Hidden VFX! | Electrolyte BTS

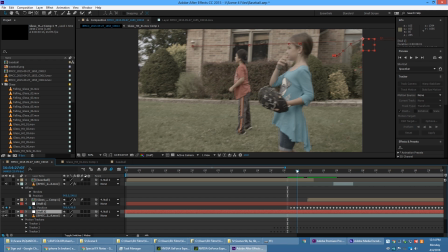245s
So if I turn that null on, you can kind of see it in place.
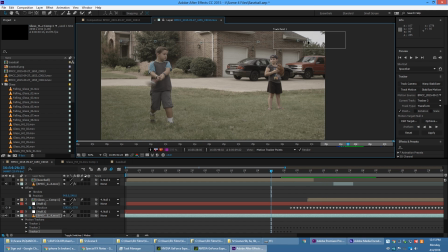250s
And then I created a new tracker for the corner of this house up here.
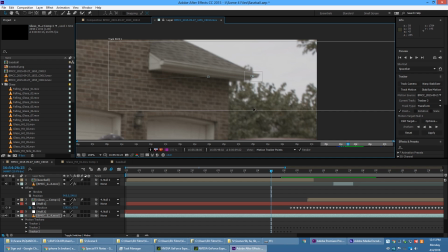253s
It has a lot of contrast, and I had to keep the tracking point really wide because the pan moves so fast.
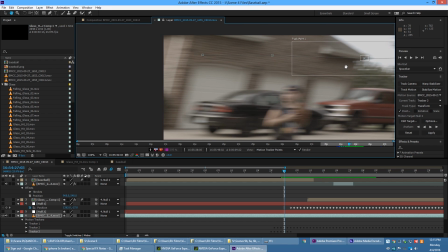262s
So I went through, just kept that up for each of the
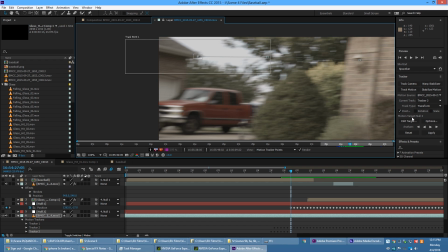267s
parts where it's on frame, and then I also applied that to another null.
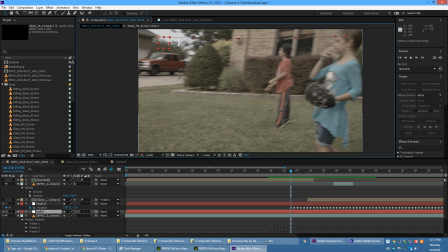273s
And so with the tracking data applied,
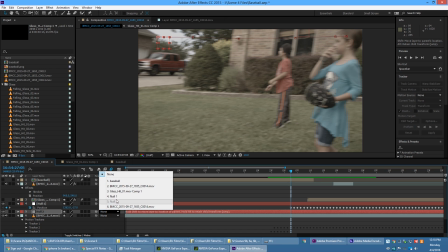276s
I can take my second null here and parent it to the first one.
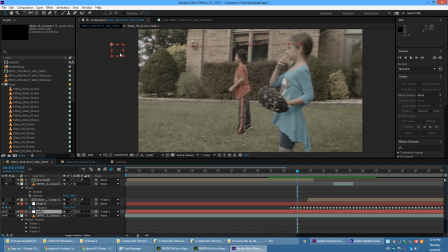283s
This way, this null will keep moving even though its tracking point is right off the screen because it's now using the motion data from the first null.
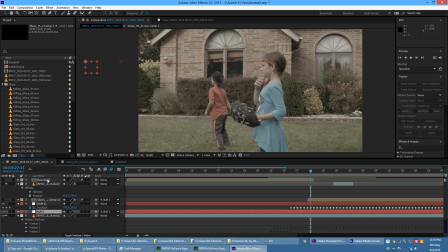293s
So now this gives me something to have the baseball comp up here parented
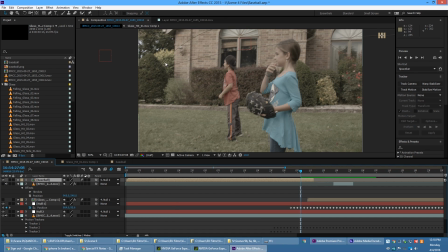299s
to that second null, so that way the whole motion points of it work.
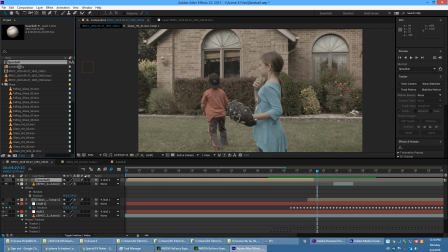305s
Let me show you guys what happens when I don't use any tracking data. So we've got this nice baseball here rotating around, and so let's start over here to where the baseball would probably launch,
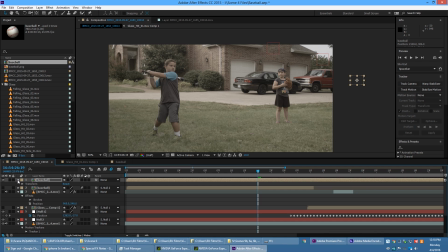319s
bring it off screen, and let's go ahead and turn on the clock for the position, and then way down to about right here where he hits the ball, we'll have that there,
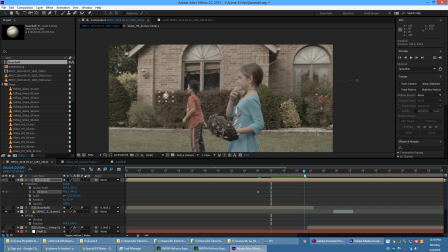330s
and then we'll swing over to when the window breaks. Let me turn that window breaking back on. There we go. So we can take that, put it right there,
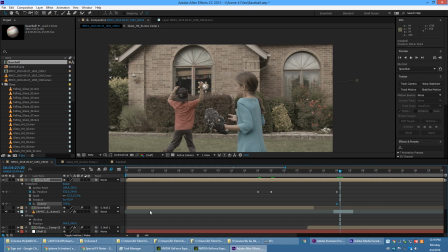345s
and let's go ahead and turn off the opacity for the next frame so that it looks like it's actually going in the window.
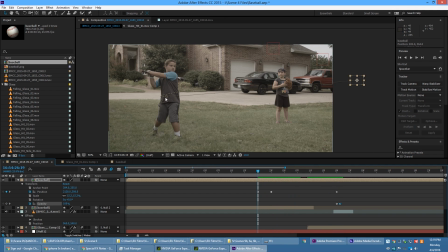351s
So, and now let's go ahead and adjust these handlebars so that it looks like the baseball is actually going up in the air and back down. And I believe you hold the Alt key.
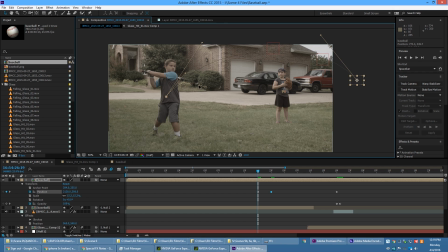366s
Yep, there we go. So you throw the Alt key, but already you can kind of tell this is going to look ridiculous. So there we go, and let's just go in frame by frame. Let's move this keyframe back a little bit. So we've got that going in, and then he hits it, and
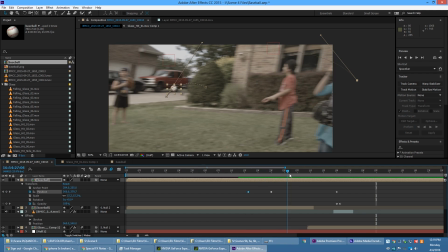386s
and it just looks ridiculous.
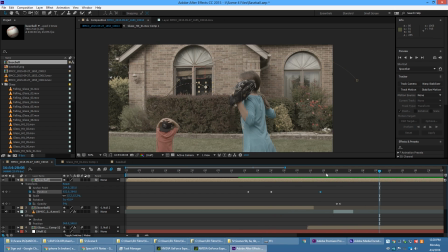388s
So let me bring this keyframe over just to, yeah, so you can see why we did not go with that route.
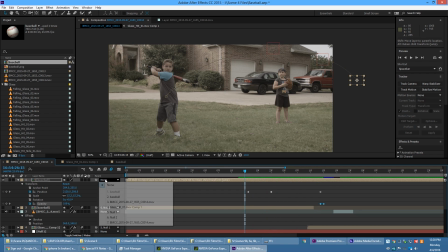397s
So, but now, since I can parent this to that one null that's parented to the first null, now the ball will actually, you know, stay where it would be if I had the tracking data.
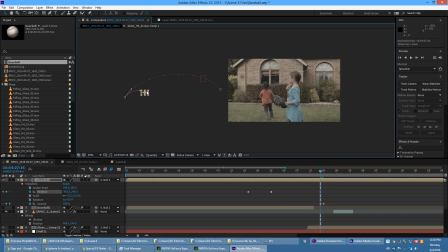414s
So anyway, let's go ahead and grab that, the baseball, and bring it back over where it was supposed to. Hit the window, let's set the handlebar, and let's go in and set this handlebar as well.
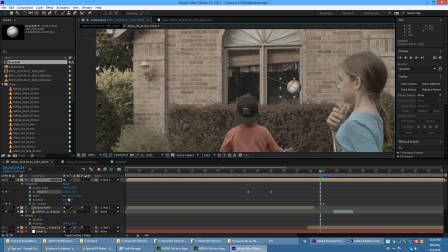430s
So both of them so that they're consistent. Scale's a bit big, so let me bring that down.
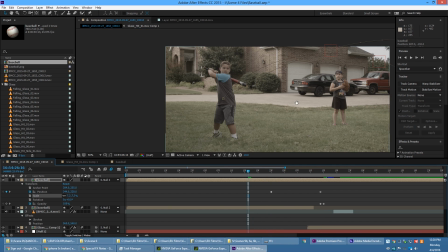435s
There. So now when we play through it,
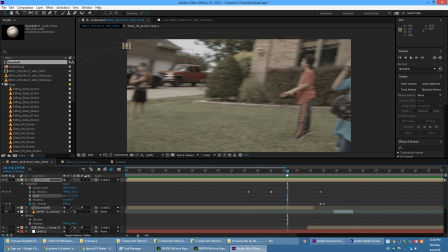440s
now we've got something that looks like, see, it's the camera's panning a little fast,
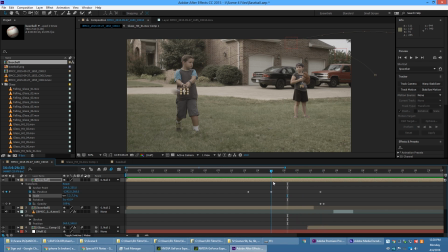446s
and then it catches up just like it would if I panned a little bit ahead of time. And the last final touch is to turn on motion blur. So now we can go through baseball.
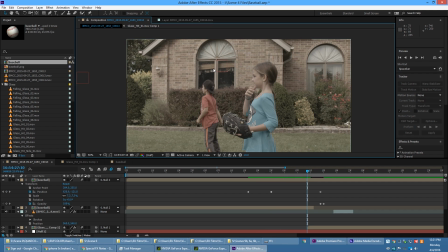457s
Ooh, wow, she threw that hard, and bam! So, and then the ball will come in, and there we go. So let me turn off that layer and turn back the original layer.
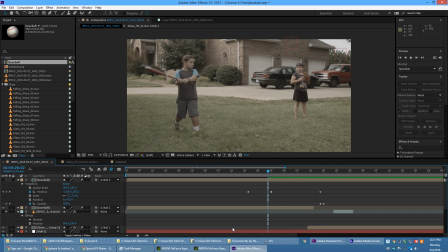469s
So that's what I had to do to sell the shot, that to make sure that it would work.